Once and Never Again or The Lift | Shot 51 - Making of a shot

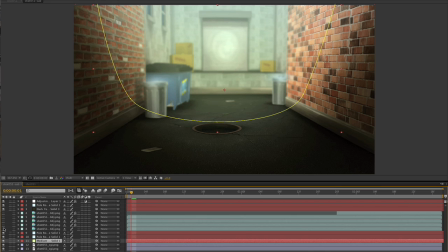[4:05]
So what we have here is we first have the water, which are broken up into two sequences.
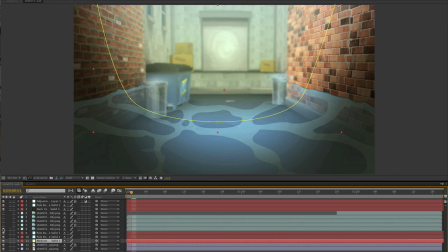[4:12]
One is the front and one is the back, and they're faded between the two because the back one, once it loads, will be slightly blurred as well as the background, so it matches the background. And you just create a feather between the two masks, and that gets them to join up nicely.
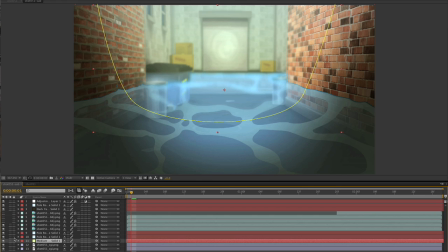[4:30]
Just make sure that the feathering overlaps, like one is 200%, one's 250%, otherwise you get a little bit of a thin halo in between. Then I brought in the shadow from Flash as a separate layer and applied a blur to it.
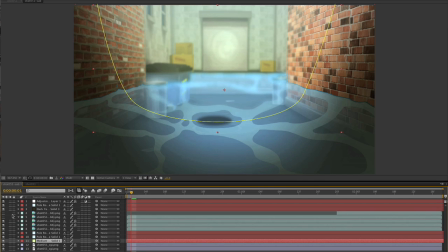[4:47]
That's what I've been doing throughout the whole film. So I can animate my shadows and still let them have a bit of a blur. And then here's the character. And then one more.
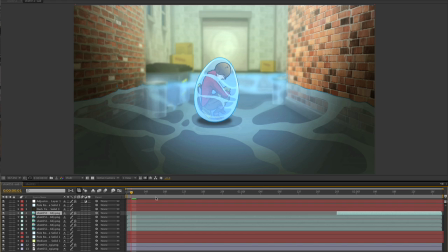[5:00]
which is actually not important right now. It comes up later when she gets sucked in, yeah.
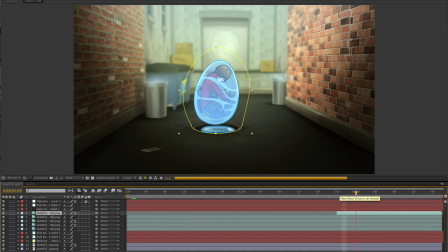[5:11]
And then usually what I do is then after I finish composing the whole shot,
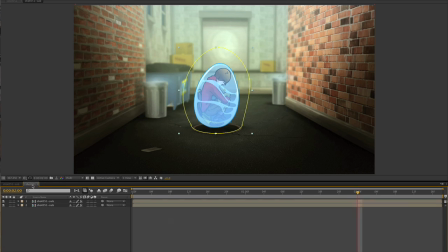[5:16]
I apply two general effects to the whole thing, which I did show the last time. I'm going to just let this render quickly. One is a grain effect,
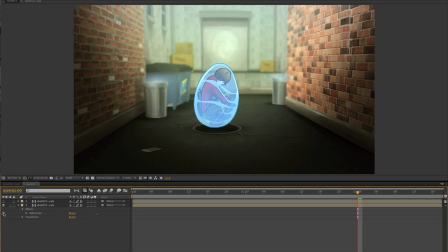[5:32]
which just gives it prevents banding and just gives it a little bit more of a coarser feel to the film. And then the other one's a diffusing effect that kind of makes it feel like you're it's a little bit more just diffuse, just helps it look a little bit better. And that's it.
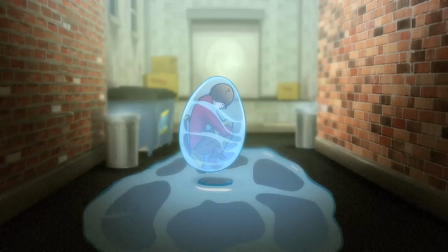[5:51]
And this is the shot, and I'm going to play it one more time at the end of this, and hopefully next week I'll try to do another post and not be a day late.
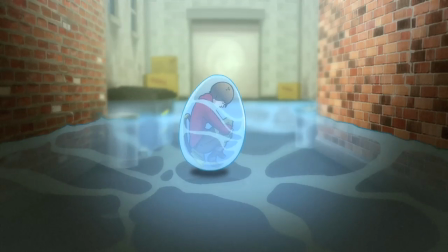[5:59]
Have a good night.